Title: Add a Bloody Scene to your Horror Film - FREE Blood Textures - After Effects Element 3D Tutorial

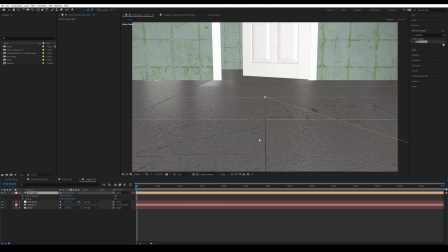498s
If you wanted to cast shadows, then I'm going to press P and A to move it into position.
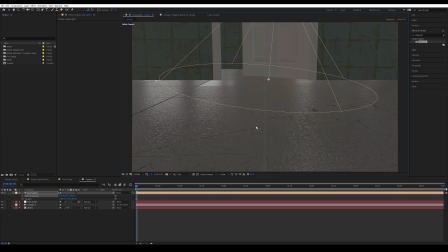506s
To have a better understanding where your light is,
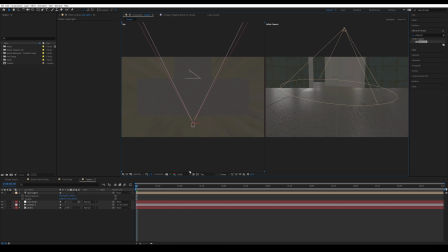508s
you can switch to T views and change the view for this to be on the left, for example.
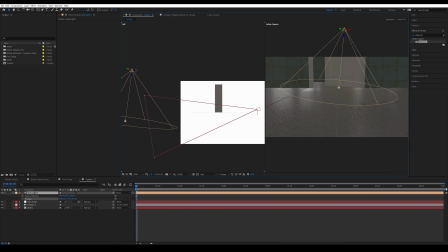516s
So you can see this is our door and this is where our light is, and you can just grab that and bring it there.
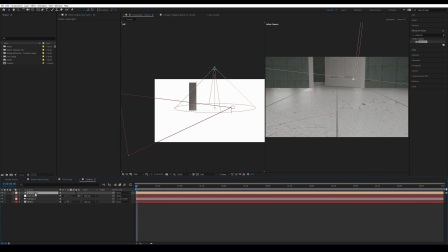524s
I'm actually gonna press A twice and reduce the cone angle so it's slightly smaller.
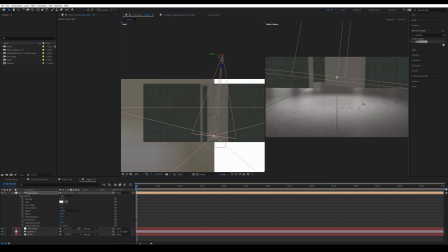530s
You can come into the front view and move it to the middle, depending of course where you want your light to be.
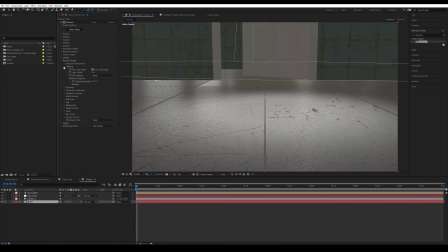539s
Then I'm gonna click off of two views and come back to one view. I'm going to turn on ambient occlusion and have it as ray traced. Then I'm gonna reduce the physical environment to half, so 0.5, so it's a darker scene, as you can see.
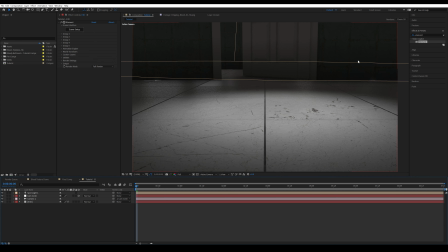555s
And one thing we can do to make it look much more realistic is as you can see, we have our reflections coming from our HDRI environment still showing up where there is a wall, so there shouldn't be any reflection coming up of a window. So I'm going to go back into the scene setup.
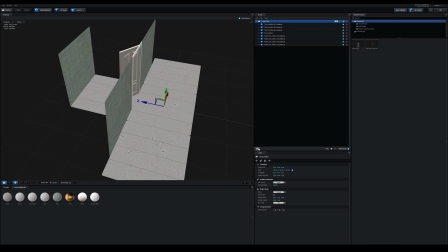571s
So first of all, I'm going to create a new folder inside of the group folder. You can rename it to floor. Click on every single object that is the floor and drag them into the floor folder. Then come down into reflection and change the reflect mode to be mirror surface.
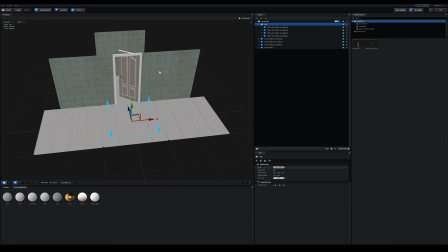591s
Now this might make your viewport to be quite draggy. Then create a new folder and drag in all these other objects
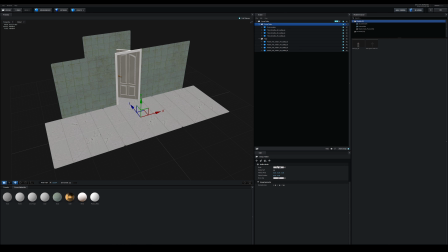599s
into the group folder and change the reflection mode to be spherical, and then click OK.
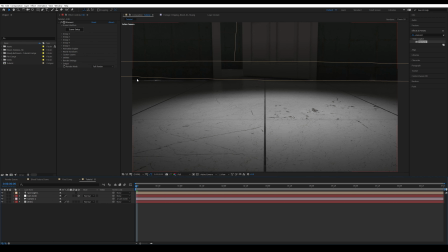605s
You can see we got some holes here, so I'm just going to move back these two parts.
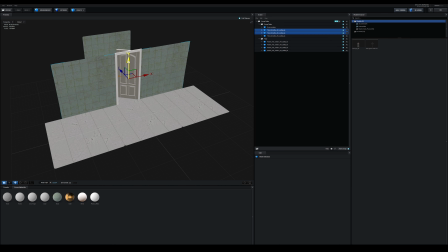611s
So I'm going to click on these two walls and just bring them down slightly, and also move my three floors to slightly forward.
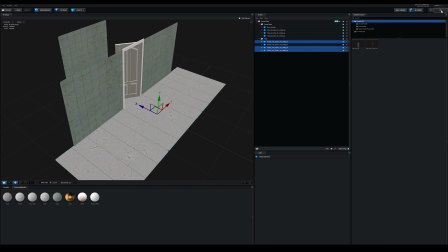621s
So you get rid of that hole, then press OK. You can see it works much better.
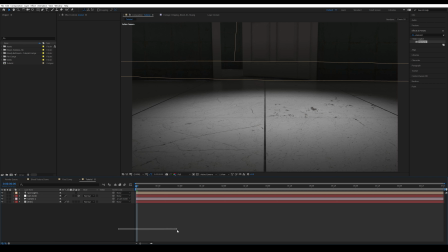625s
Now we can start working on our camera animation, and for that we can actually turn off ambient occlusion for now because we don't need it. It kind of speeds up our process. So I'm going to press P and R, so it comes up with position and orientation. Then create two keyframes, slightly go forward,
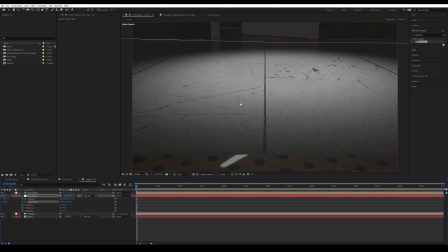649s
start of a frame because we want to showcase the bloody footprints walking towards the door. Alright, and I'm just gonna move forward to maybe around 7 seconds and animate my camera going forward,
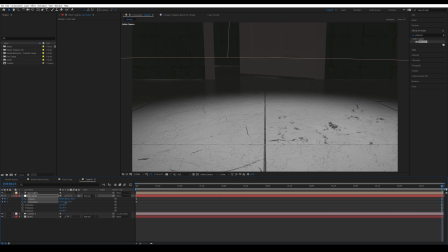664s
as well as to tilt up to reveal the bloody handprints on the door.
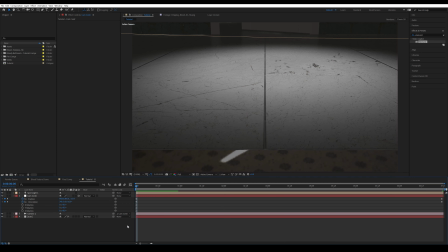671s
Then let's see what we got with our animation.
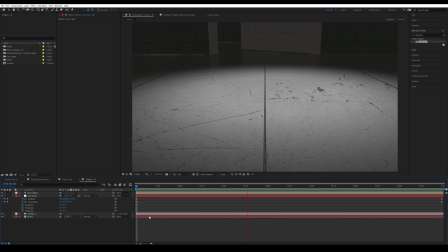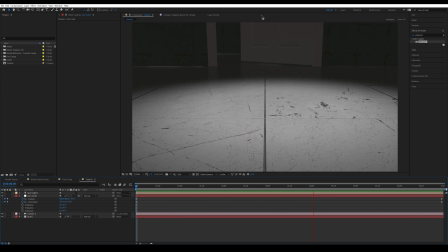679s
Now this is what we got so far, just a slow pan up to reveal the door being either open or the bloody handprints.
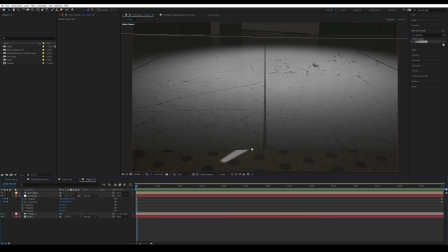688s
As you can see, our floor only starts here.
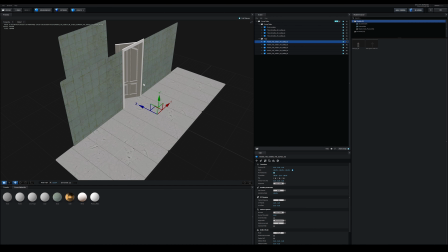690s
To fix that, we can come back into Element 3D, duplicate this middle floor, press Shift again and move it back, and then press OK.
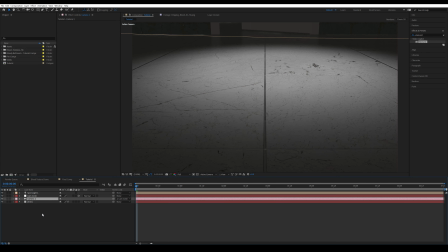699s
With the camera, for now, we can also press A twice and check on depth of field. Now, of course, you want to be true to how a camera would work in real life. I'm gonna reduce the aperture to be around 10, maybe even 9.
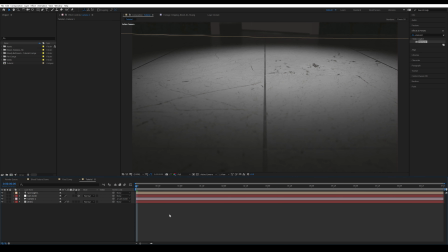714s
It just creates a more realistic depth of field. But we're going to turn this off in a second. This is just for us to review what it looks like. Alright, and now with the 3D scene finished in Element 3D, we can move on to adding the blood textures.
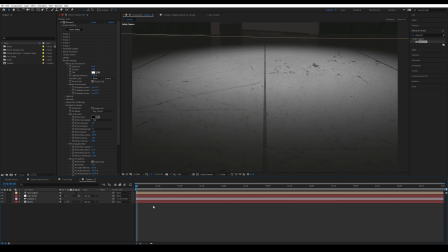730s
Alright, and just before we move on to the blood, I actually want to do one slight adjustment, and that is here. I want to change the color of this floor to be different. You can do two things.
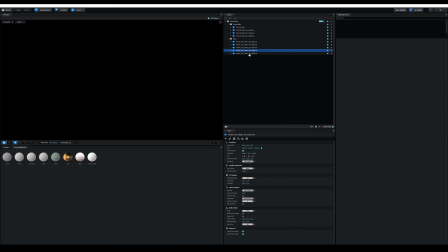741s
You can either change the actual color of that tile.